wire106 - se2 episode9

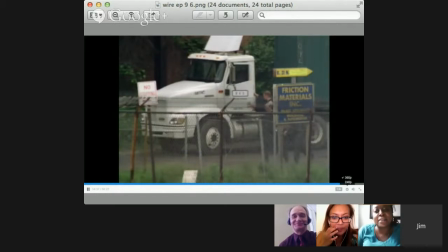This is kind of fun. Yeah. There's a couple of things going on in this shot that I found interesting. The arrow, the yellow arrow that's there, it's like pointing to where the business is going on at.
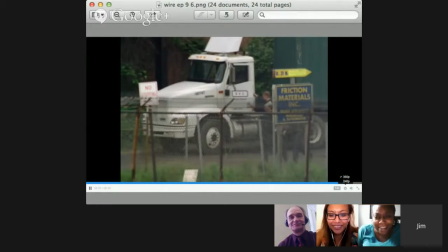And it says friction on it, I think. It does. Yeah, absolutely. Friction materials, of course it's friction, but there's drugs in there, so. And then you got the little sign there that says no stopping, Absolutely.
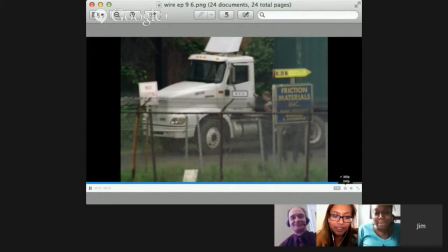Yeah, exactly. And then you have the barbed wire. Fence. Exactly. Yeah, the barbed wire. Yeah. It's crazy because it's just such a high security area, but somehow they're able to sneak out these containers and make these transactions.
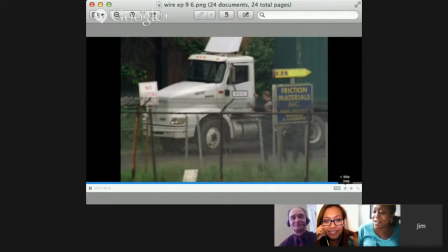Almost like they're secured, like their little organization is secured. Yeah, they're connected, right? Yeah. Yeah. Yeah, and they're inside, and so and then you have this one.
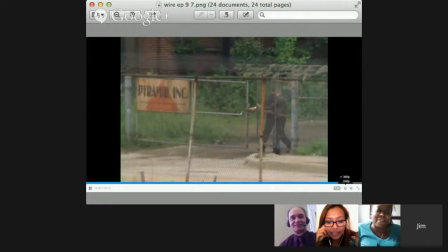Yeah. I don't know. It's just something about the whole pyramid, like it makes me think of a pyramid. What do you call it? Pyramid scam. Yeah, pyramid scam, and it really is, because they're using, the docks to bring it in and to get it to the street.
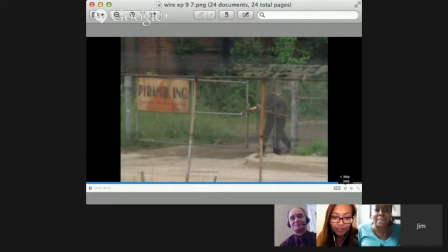So it's a whole, industry, and like they're at the top of the pyramid, That's right. making it happen. No, that's well said, and I love the actual sign. I was thinking about using the Pyramid Incorporated to do a little design assignment,
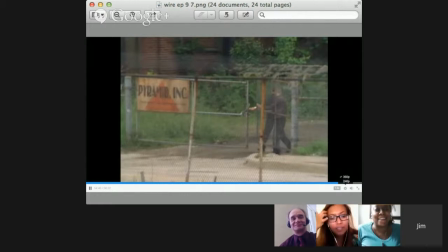like a business card or like just something to kind of play around with it, or even like there's a design assignment that has you take the basically an invoice. So what would it mean to create an invoice for Pyramid Incorporated from The Wire to actually tell the story of what's happening in episode 9,
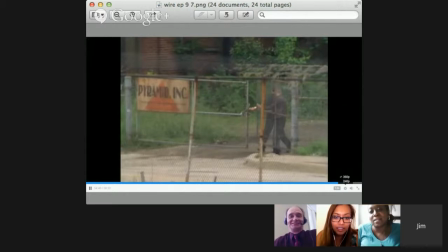for example? But yeah, I agree with you. This is a great scene. And again, the chain link fences are everywhere in this episode. Everywhere.
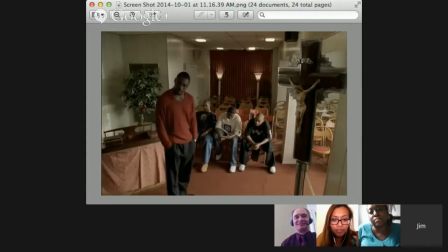Okay. Ooh. Yeah. So I think Nikki kind of seen the same scene, but for this one, I was just shocked because you have the whole crucifixion going on,
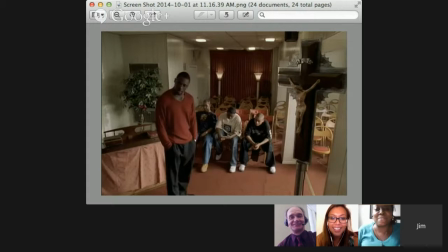like he's crucifying them, for messing up, the mission that they were supposed to do. He's just like giving it to them, and he's like, the authority figure there, and he's standing across from the crucifix. So almost a lot going on in there, though.
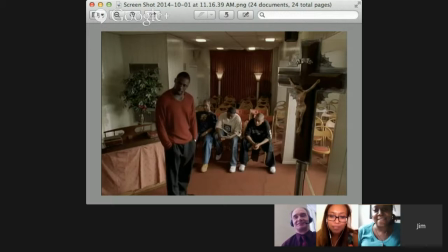That's what stood out to me the most too, was like just how dominant that cross is when in the whole scene, and also I think it's kind of funny how Stringer kind of matches,
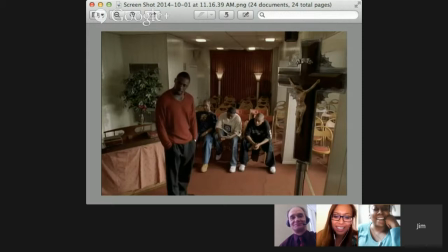like his attire is just matching all the red in there, like he's been staying there, he belongs there. It's his house. He's part of the building. He's part of that room, know. And his hands in his pocket, like,
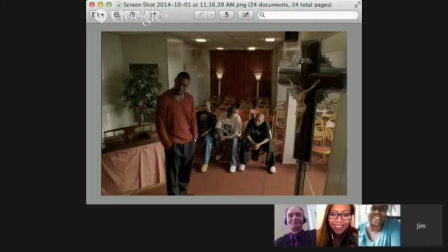he's like cool, calm, collected, But the guys in the background is like they're waiting for the principal or something. That's right. They totally are. Even to the clothing, right? You can see the distinction. Like. Yeah. There's a design principle of hierarchy.
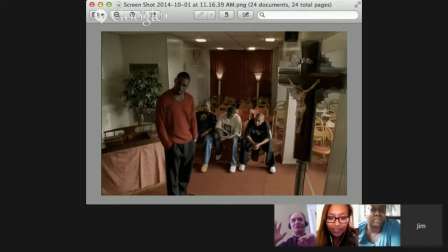I think that's sort of showing in the foreground of the crucifix and the background of the three, corner boys there. And going back to the idea of like the clothing design, we've seen that a lot throughout the series where people's clothes match the environment,
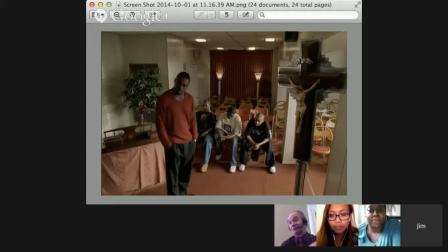to show that they belong there, or to show that they don't, perhaps. Yeah. And it's interesting, you got the organ that potentially we were hearing earlier on in this episode.
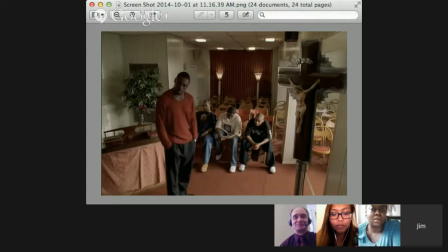And like you have the idea that this is a functioning place of, it's not a church, but in some ways between the iconography, the music, the aesthetic, it might as well be. And it's certainly a sacred place where these things are happening.
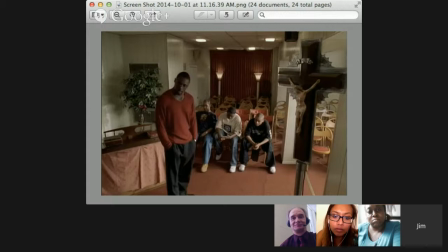And this is when, I think Stringer really takes on a whole different element of his personality. Obviously, he's in charge. But we see him preaching about WorldCom earlier in this season. And then we see him preaching here about, do I got to do everything? And he talks about the fact that he understands why CEOs get paid so much.
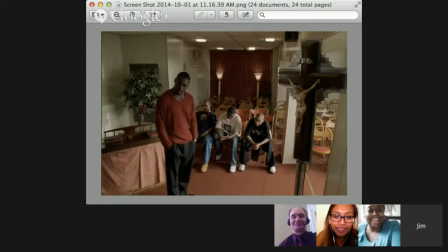Not only they have to have the big vision, they also have to take care of all the details because everybody's incompetent. And he's just preaching, right? He has a narcissistic, kind of personality about himself. Doing a couple of scenes. I think it's great. I mean, I think that's just such a beautiful shot, and it was cool to see both of you pulled that same shot because I pulled that shot too. And so it's interesting to see that, maybe over the course of these last 6 weeks, we've been starting to kind of watch this show closely enough that we can start picking up on some of these details now. So when everyone shared a few of these shots, I was like, that's really cool because, we have ways of seeing, and there are certain things that start to strike us, which is nice. I like that a lot. Okay, so feel free, Paul. I didn't want to cut you off. Yeah, I only pulled a few shots from this, and they're on my other computer, so I don't have them here. But that shot of Prop Joe, and the shot with the praying hands, and that shot with the crucifix, they're all the same ones I took, Exactly.
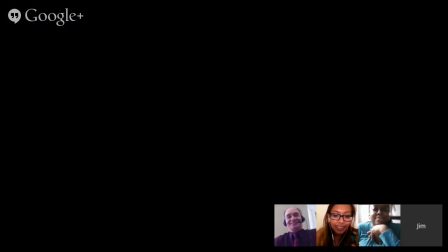So it's really cool. It's like, something's happening. So here's a new character.
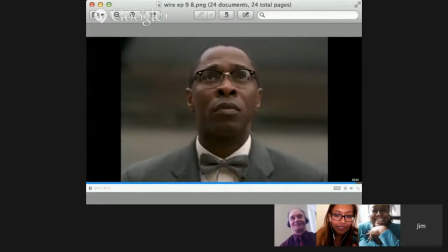I don't think he's new just to this episode. Is this the first time we see him in this? Yeah, this is the first time he shows up. Yeah, so Brother I think the way they took this shot made him just central, the way she posed him in the middle of the screen to elude that he's going to be the central figure in the next episode coming forth,
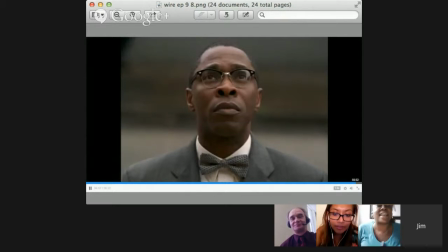and this is the guy to watch, and he's watching the towers like, I'm going to get this in shape, I'm going to clean this up, weed out the roots. I don't know. Yeah, I agree. And sorry, go ahead.
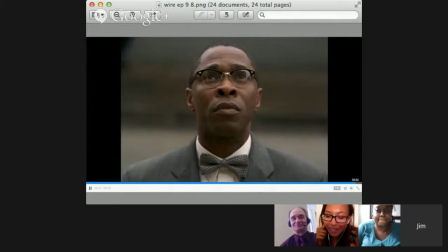No, go ahead, Nikki, please. I was going to say his, going back to the costume design, like you can really tell that he's not from this area, like he doesn't belong, he's an outsider because no one we've seen has a bow tie and is so polished,
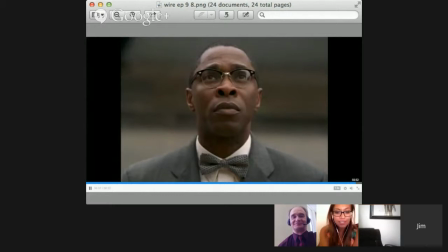has those kinds of glasses. Yeah, I agree. I mean, I also, like you said, the costume effect here is amazing because you have the 1950s, 60s glasses, or 60s in particular. You have the bow tie, and you have the Nation of Islam, obviously.
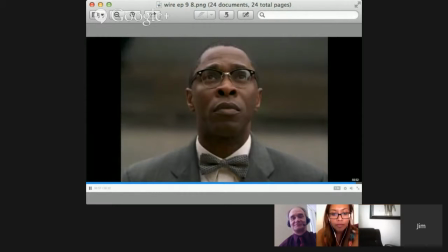It's suggesting the nation, right? There's someone who even in this episode who talks about the nation in relationship to him. And so there's this whole other kind of context that's brought in with just this simple costume, right?
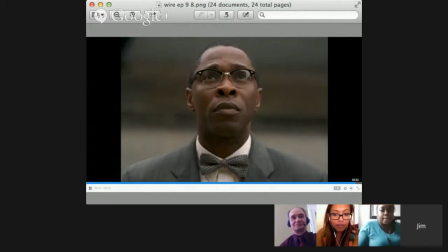Like, Brother Mazone comes in with this costume, and immediately it introduces a whole nother kind of historical element to what's happening in Baltimore and the connection to New York and the question of the Nation of Islam. And we don't really find out, at least in this episode, what Brother Mazone's deal is.
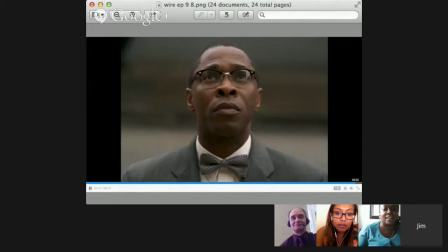But it just, infers so much information about a character just by the glasses and the bow tie. It's amazing. I thought he was coming to serve bean pies in the last car or something.
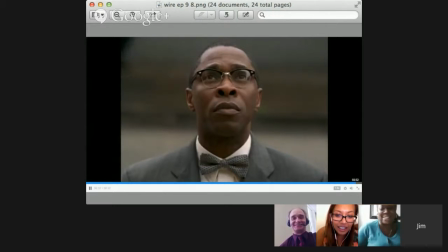Like, what is he gonna do? He doesn't even look. He doesn't look like he would harm a fly. Yeah. It's harmless. Yeah, and it's funny how he becomes, anything but that. And everybody in Baltimore is petrified, right? Like, even Prompt Joe earlier is like, Brother Mazone.
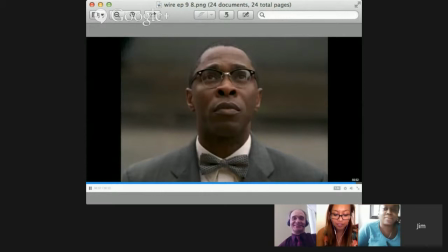Like, they're like, we're not touching that. Like, that's your problem, Stringer. That's not my problem. Yeah. Like, what does he say?